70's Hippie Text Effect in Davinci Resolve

Hey everybody, Jeremy here from Video Test Studio, and today I'm going to share with you how to create that 70s psychedelic title in DaVinci Resolve. So if you're ready, let's check it out.
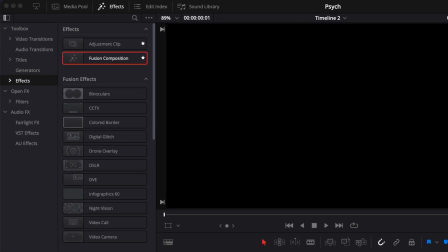(0:10)
All right, so in DaVinci Resolve, we're now on the edit page, and we're going to start by bringing a new fusion composition in our timeline.
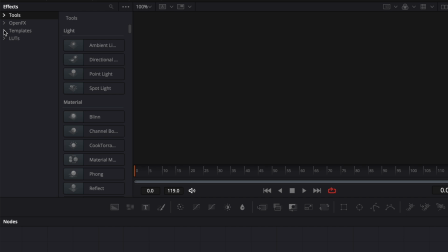(0:17)
Now let's go over to fusion. And for this one, we're going to start by going over to template, here, edit, and click generator.
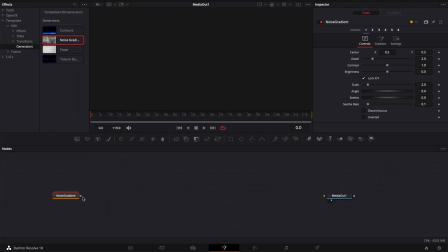(0:25)
Then we're going to bring in the noise gradient. And we're going to link the output of that noise gradient to the media out.
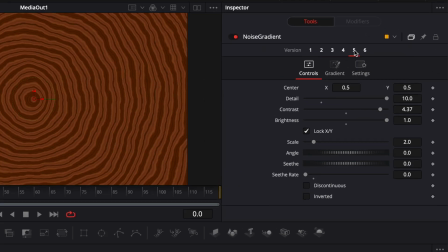(0:31)
Here we're going to select the tab number 5. That's what we're going to use to create our background.
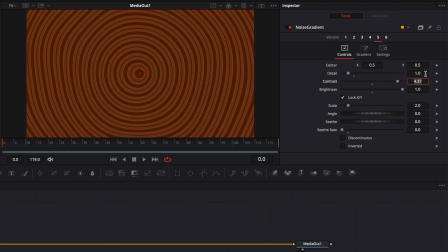(0:36)
Here I'm going to change the detail to 1. I'm going to put the contrast all the way up at 5. And then here it's with the scale that we're going to really create the pattern. So you can just decide on whatever pattern you want. For me, I'm going to go about midway. So I think 10 should be good. But feel free to adjust it to whatever pattern you prefer.
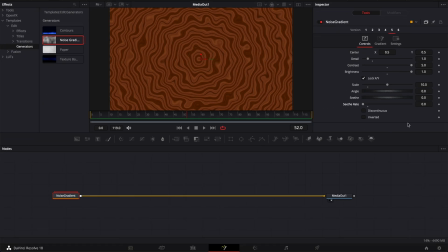(0:55)
Now, as you can see, that background is not animated. We're going to need to adjust the sit rate. Right now it's at 0, so there is no animation.
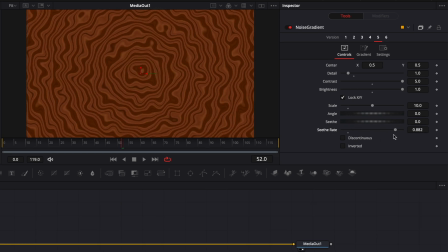(1:01)
And the higher you bring the sit rate, the quicker the animation becomes. Us, we want to have something that is quite low-key because it's not supposed to distract too much. So we're going to go with something like 0.02. And as you can see, it's just moving slightly, but it's not too distracting.
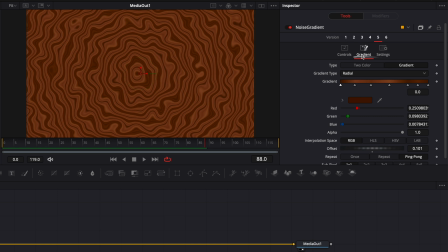(1:17)
Now we're going to change the color by going over to gradient, and then here we're going to input the color that we want. So I'm just going to look online for a hippie/psychedelic color palette.
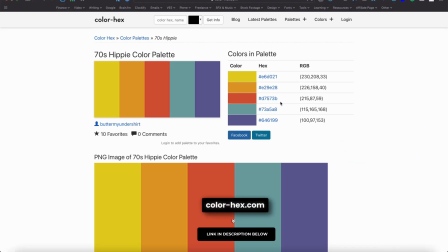(1:27)
I found this one that I will link in the description below, and I'm just going to use all the color code and paste that in DaVinci Resolve.
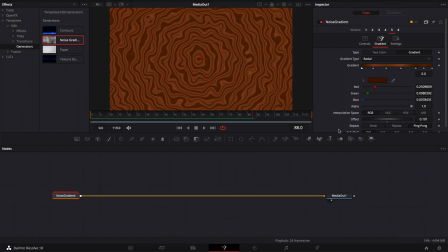(1:33)
So here I'm going to start by copying the yellow, then going to Resolve, and then here going to paste the yellow color.
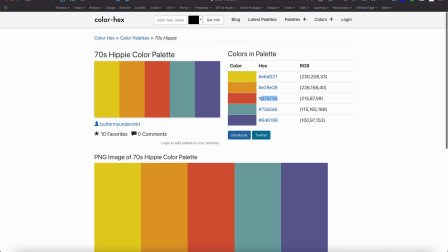(1:41)
And I'm just going to repeat that process for each colors. Now that it's done, I have just 2 access points.
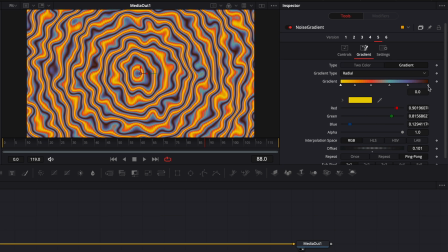(1:49)
So here I'm going to select the first one and select delete, and then do the same thing with the last one right there. Now we can just move around those colors and change the order. Right now, because the yellow and the red are within the same kind of family, they are next to each other in the color wheel, there is not a whole lot of contrast.
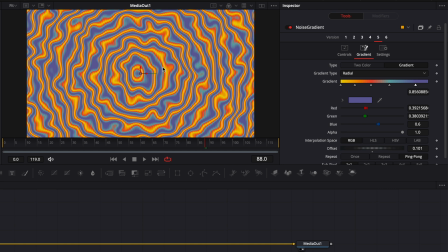(2:06)
We have some kind of 2 block of color. So let's try to modify that by bringing here, for example, the blue in between, and trying to see how it's behaving now. It's a bit nicer, I think. Let's just try to move the yellow that way. And I think I like it like that.
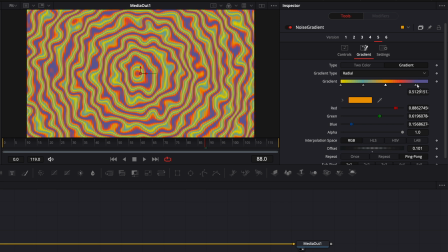(2:23)
But yeah, just feel free to play around and, you know, adjust that. So here we could try to move the purple and see how it's behaving. I think I'd rather having the purple at the end over there. So just play around, see what works for you.
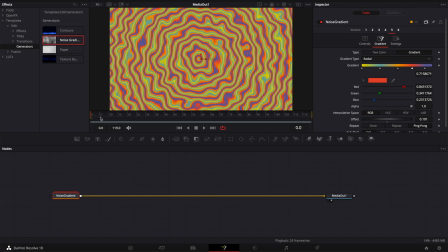(2:36)
Right now, I think I'm happy with that. So now if we play it, as you can see, we got our background.
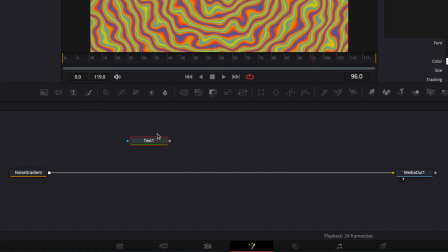(2:40)
Now let's just add the text. So we're going to bring our text in. We're going to link the output of that text to the noise gradient.
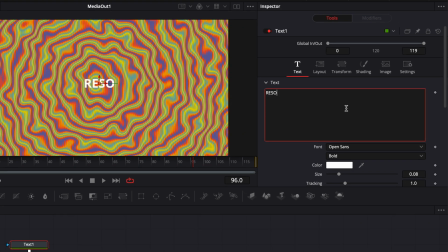(2:47)
And then here we're going to write resolve or whatever text you would like to add.
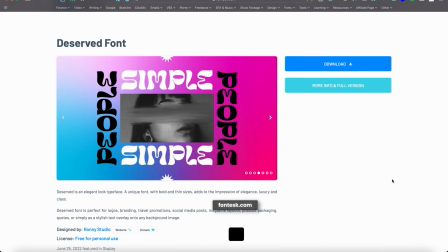(2:52)
The font choice play a big part into the look. In my case, I went to fontesk.com and I choose the deserved font. So if you want to get the same result, just download that directly on their website. The license is free for personal use, but not for commercial use apparently.
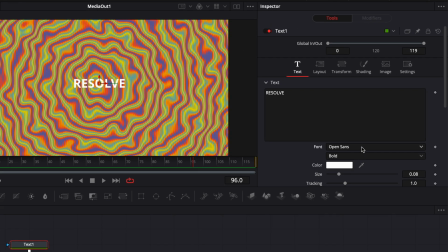(3:07)
So just be aware of that. If you've installed the font already and you don't see it show up directly here on your font,
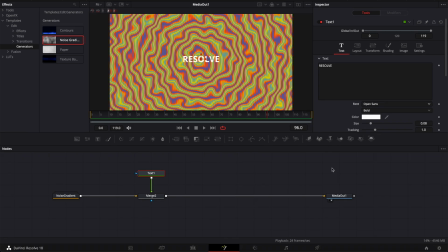(3:13)
restart DaVinci so DaVinci can rescan your font library and you can have it pop up right here.
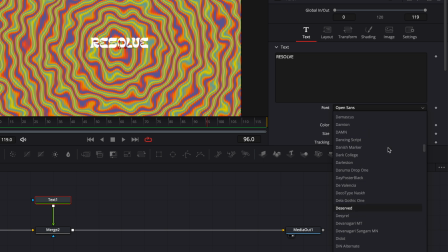(3:18)
So in my case, I'm just going to search for it, deserve font, and just bring that in. Now we're just going to increase the size, and then I'm going to adjust the position by bringing that down.
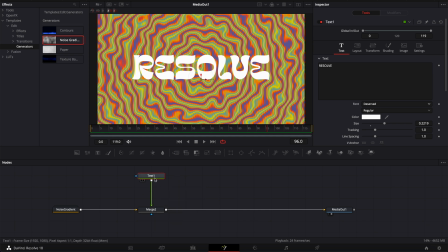(3:27)
Now we're going to add a drop shadow to that text and some glow. So here we're going to hit shift space on our keyboard with the text selected and search for drop shadow.
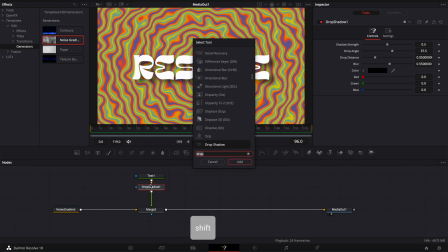(3:35)
Bring that in, and then we're gonna just hit shift space once more and search for glow and bring that in.
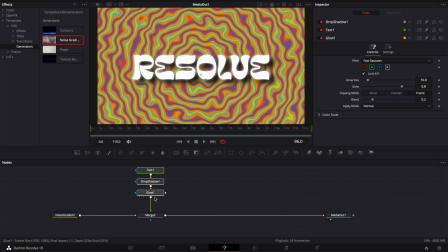(3:42)
Then we're just gonna select everything and bring that up to add a displacement node.
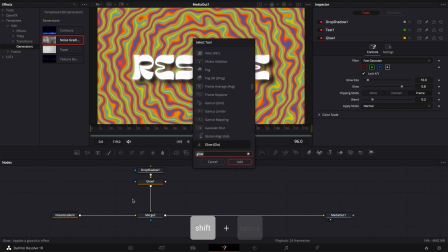(3:47)
So here I'm gonna search again shift space and search for displace and bring that in.
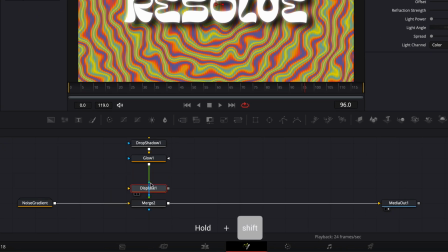(3:53)
Then we're gonna hold shift and then bring it here in between the glow and the merge.
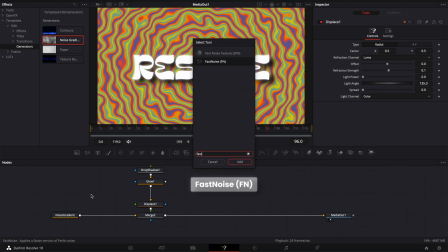(3:59)
Now I'm gonna hit shift space and search for fast noise and then bring that in, and link the output of that fast noise to the displace.